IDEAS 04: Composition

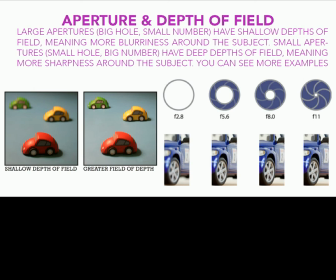Well, that's how we use the aperture. But the result is, if that hole would be tiny, you will have a large depth of field.
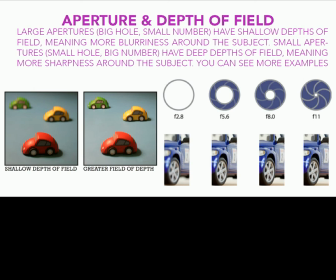And what does it mean? A larger area will be in focus. Grab your pen like that toward me.
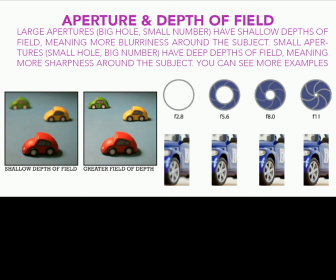Okay, look at me. Just look at me. Your pen is blurred. Look at pen. I am blurred. So your eye has already have a depth of field, and it's not, you cannot see everywhere focused. So when
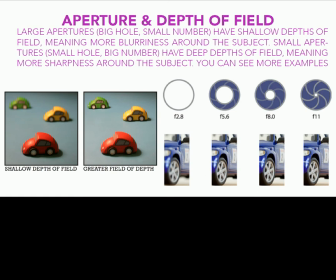there are two muscles around your eye lens, let me show you. Muscles around eye lens.
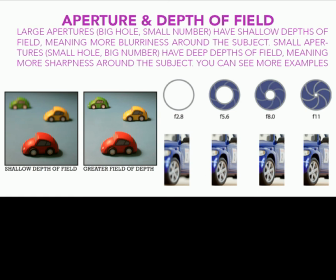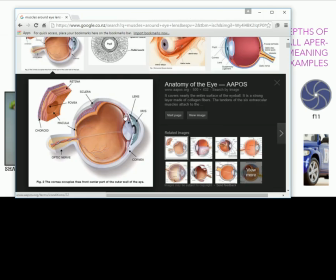Okay. Look at these two muscles. These two muscles, they push your eye lens. They squash it or stretch it. And that's how your eye is focusing back and forth.
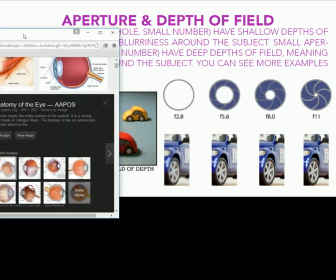So, the same thing we have here, you know.
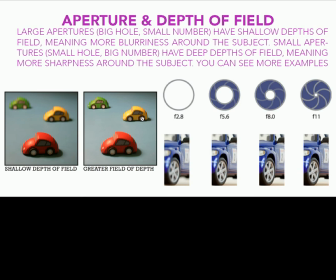But it's so if you let just a few amount of light reaches your sensor, you will have a greater depth of field. If you just let more light to come in, you will have a shallower depth of light.
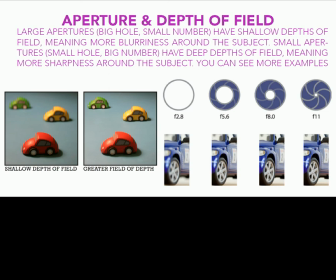It is a good technique for what?
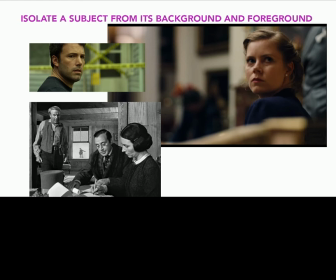For isolating a character, a subject, from the environment. So here, the characters are isolated because everywhere else is blurred.
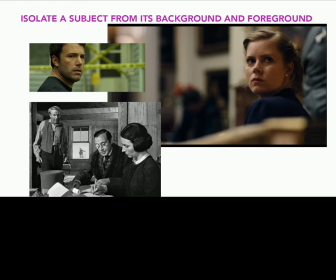But in this movie, Citizen Kane was the first movie they used deep focus. What that means? They used very, closed apertures.
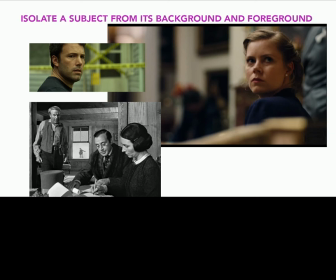And the reason was they wanted to have everything focused. So when you are watching Citizen Kane, everything is in focus, which looks unnatural. Okay, how we can create depth in our composition?
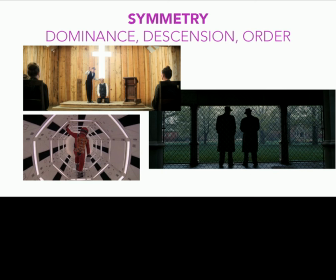First, symmetry. If you remember, we told that it's better we position our main characters to the left or to the right. But sometimes you want to create something weird, a dominance, a dissension, an order.
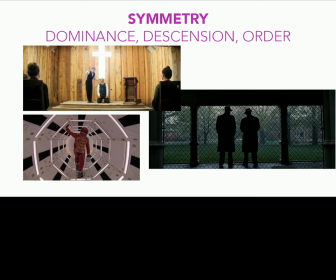So some directors like Paul Thomas Anderson or Kubrick, you know him, Stanley Kubrick, they like to use symmetrical composition to convey some special meaning.
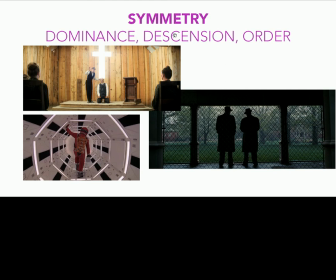So sometimes you probably will go for symmetry other than asymmetry.
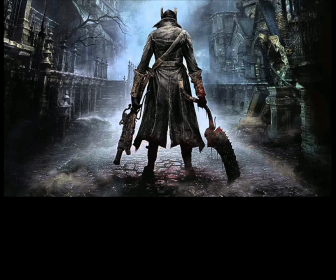In this frame from the game Bloodborne, if you have played, it's a fantastic game. Having the character in the middle and creating some sort of symmetry has created a dominance.
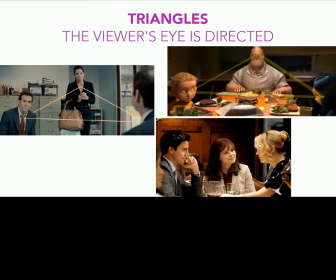Triangles.
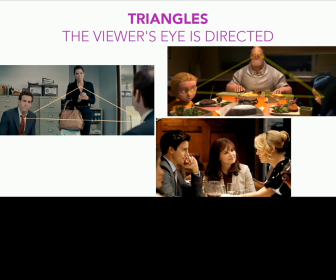Jason has talked about it today. So you can have your characters positioned in the shot in a way that they create a triangle. It's a very dynamic way of moving around the attention of the viewer.
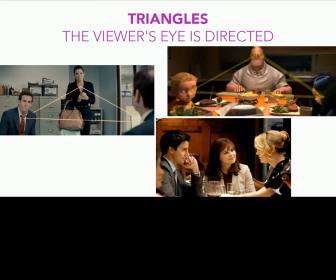So when I look at this shot, my eyes tries to find the relationship, the dynamic of the scene. Framing.
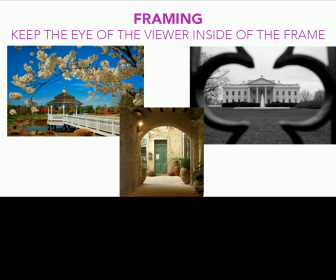You can use natural elements as a frame for your shot. So why? Because I want to draw the attention just to something that is happening inside the shot.
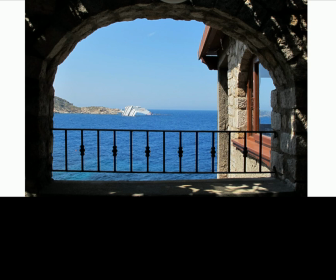This is a good example. So the photographer has used a natural frame to concentrate the attention of the viewer just to the middle.
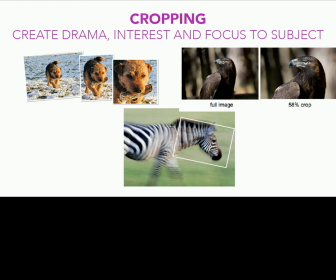Cropping. You are not obliged to show everything every time. So sometimes, look at this eagle. If you crop into its face, there is a more characterized
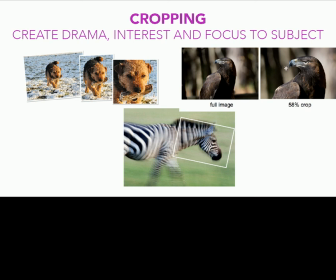features in this cropped image than this full image. It's okay if you sometimes just zoom in or use some cropped image.
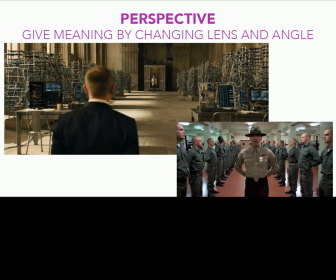Perspective. You can set up your elements in the shot in a way that you create a perspective so that you can create depth, and through that depth you can
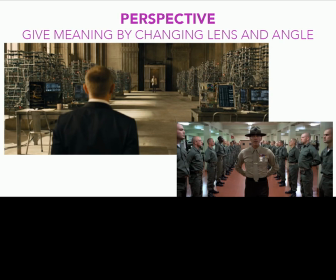convey a special meaning you have in mind. You might probably want to convey the meaning of depth and space and time, or here power.
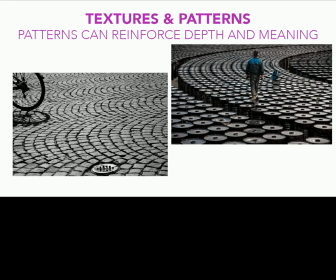Patterns. I love patterns. You have seen the movie Modern Time.
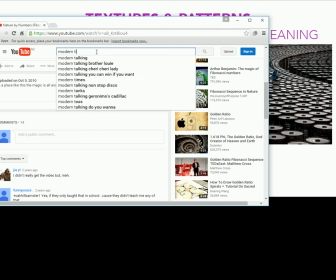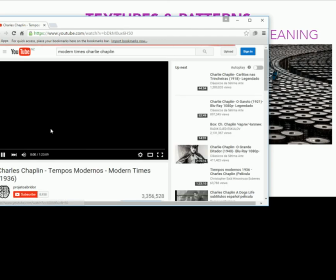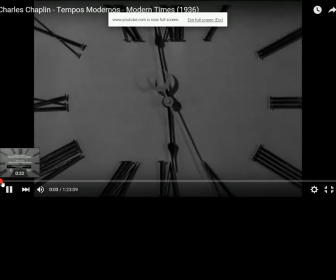In the beginning of the movie,
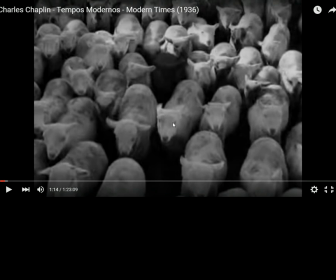Chaplin uses lots of patterns, repetitive patterns.
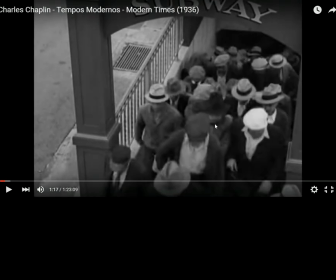This is Kuleshov effect. Today discussed about that. It was yesterday, sorry.
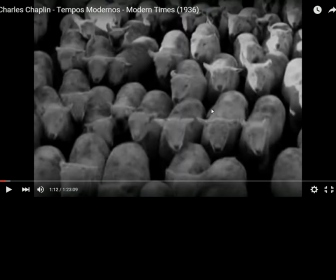What was that? What is Kuleshov effect here?
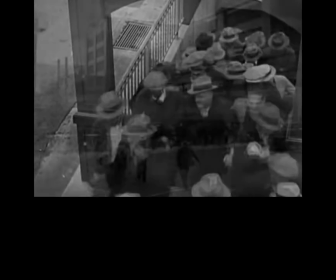Cut between the people and the cattle. So giving the meaning that the people are treated like cattle.
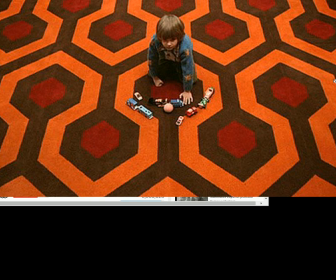So patterns are a very helpful
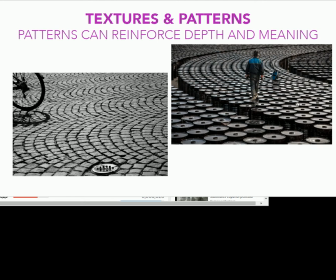tool to deliver the meaning and the depth. Pattern is the repetition of single elements, so they reinforce depth and meaning.
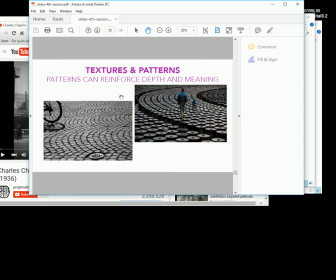Okay, you have all these tools to make your shot look better. Let me save this.